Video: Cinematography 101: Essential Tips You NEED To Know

But then to contrast that, say you've got a love movie, something happy,
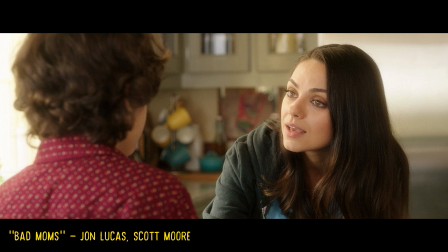244s
a comedy, something like that, you'll probably opt to have a very brightly lit high key scene.
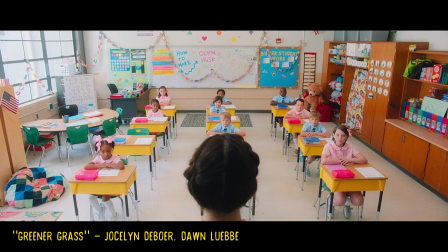250s
So additionally, you've also got lighting direction.
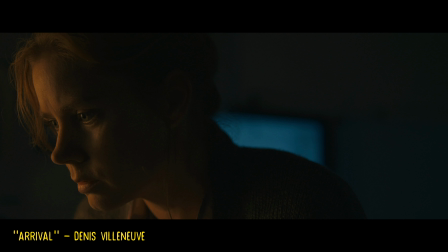252s
You can have a very edgy side light, making cool catch lights in the eyes, or you can have very front lit, call it a beauty light, something like that. So playing around with the lighting direction also plays a big role on the lighting in your image. And then additionally, hard light, soft light, really altering the quality of your light.
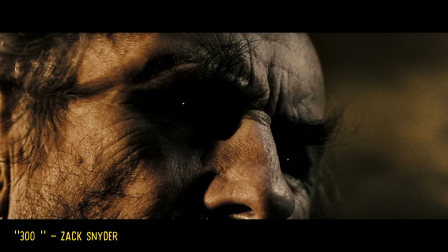269s
If you've got a rugged, grungy old character, an old man who's been through 17 different wars,
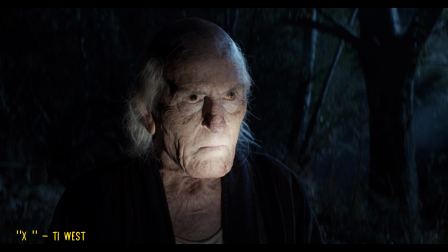274s
he's weathered, he's wrinkled, you might want to have a hard light casting in on your subject or play that into the script so they really show their wrinkles,
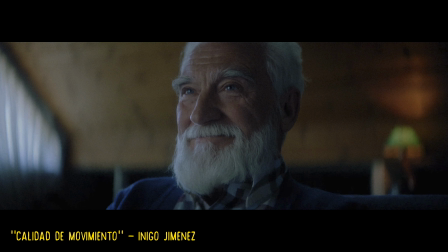282s
their edges, their imperfections. Versus if you've got this gentle, frail old man who is so innocent and nice and calm and gentle, you might want a very beautiful, soft light across his face just to show that he's just this young boy at heart and he's got a soft skin quality to him. So just throwing out examples, quality of light, direction of light, contrast of light, that all plays a great role into your frame. So then say your lens choice. Your lens choice is very, very important. It's actually very fun to try out different lenses and different focal lengths at different depths of field. So I kind of want to add this all into one tip, we'll call it. Start with the focal length. So say you want to be really uncomfortably close to somebody.
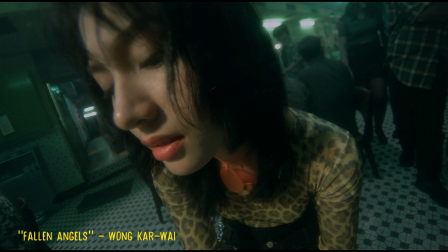326s
It's uncomfortable to be very up close to someone so you maybe go for a wide lens and get them like Very close so
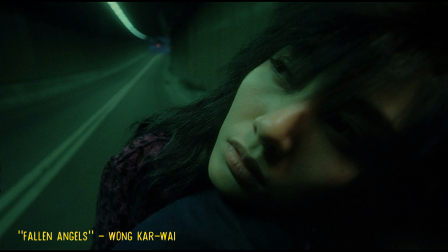334s
opting for a wide lens could be good if you're if you want somebody to feel Uncomfortable or like very pressured or disoriented But then to contrast that you'd maybe want to use a tighter lens that portray like a beautiful portrait A lot of portrait focal lengths
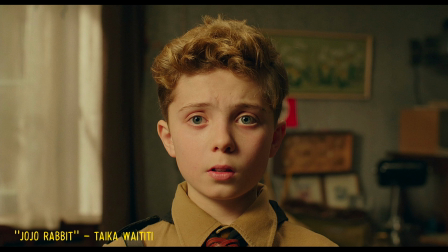350s
are anywhere from like 50 to 100 millimeters so that'll add this very beautiful look to their face and this really nice soft compression.
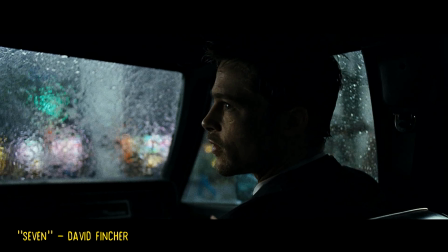357s
So there really are a lot of different things that focal length can do to your image. I can't put that all into one video. It would be a long video, but focal length is very important. But then also to contrast that, your depth of field or your iris aperture, whatever you may refer to it as,
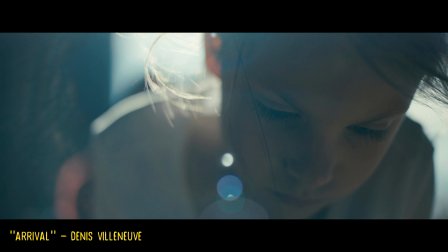373s
if you have a shallow depth of field,
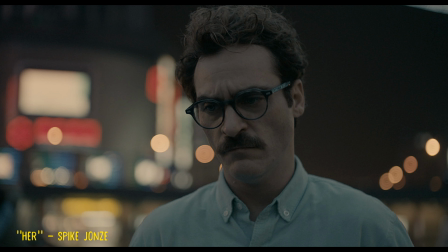375s
it could have like this feeling of like you're in your character's world and nothing else around them matters. kind of everything is muffled say they're
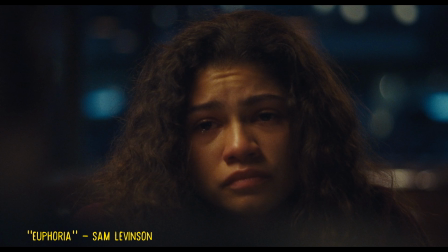382s
really focusing a lot on something you could have a very shallow depth of field where the background is really blurry but maybe if you've
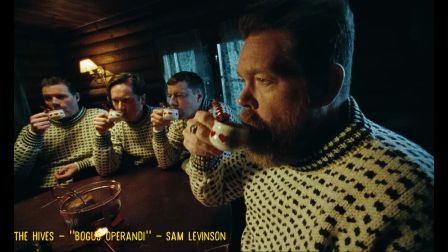389s
got a lot of people in the image that you want to draw attention to or things way way in the background that you want to draw attention to you
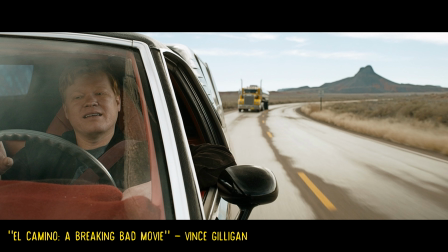395s
would have a deep focus something like f8 f11 something like that to keep all of this in focus as well as your subject so all of these tips really could deserve their own video there's so much information on all of them so I apologize I can't break down each and every single one of them in depth but it's just to get the gears turning just to get you thinking just to get me thinking even that cinematography is the art of storytelling so there's not always just like one cut and dry method to get a cinematic image so it's helpful to experiment I've done so much experimenting just playing around with different qualities of light different color temperatures of light there I go talking about lighting again, it's just, it's so in my head, but also like camera movement, lens choices, composition, all of these things. And it's really just experimenting, trial and error, trying things and seeing what you do and don't like, or looking online and getting inspiration and watching movies and just trying new things and seeing how it feels to you when you're capturing it that certain way. So I hope that makes sense, but that's all. I just wanted to sit down and talk about cinematography tips for you guys today. I hope you are doing fantastic and I guess that's probably gonna do it for this video but I will see you in the next one. Bye bye.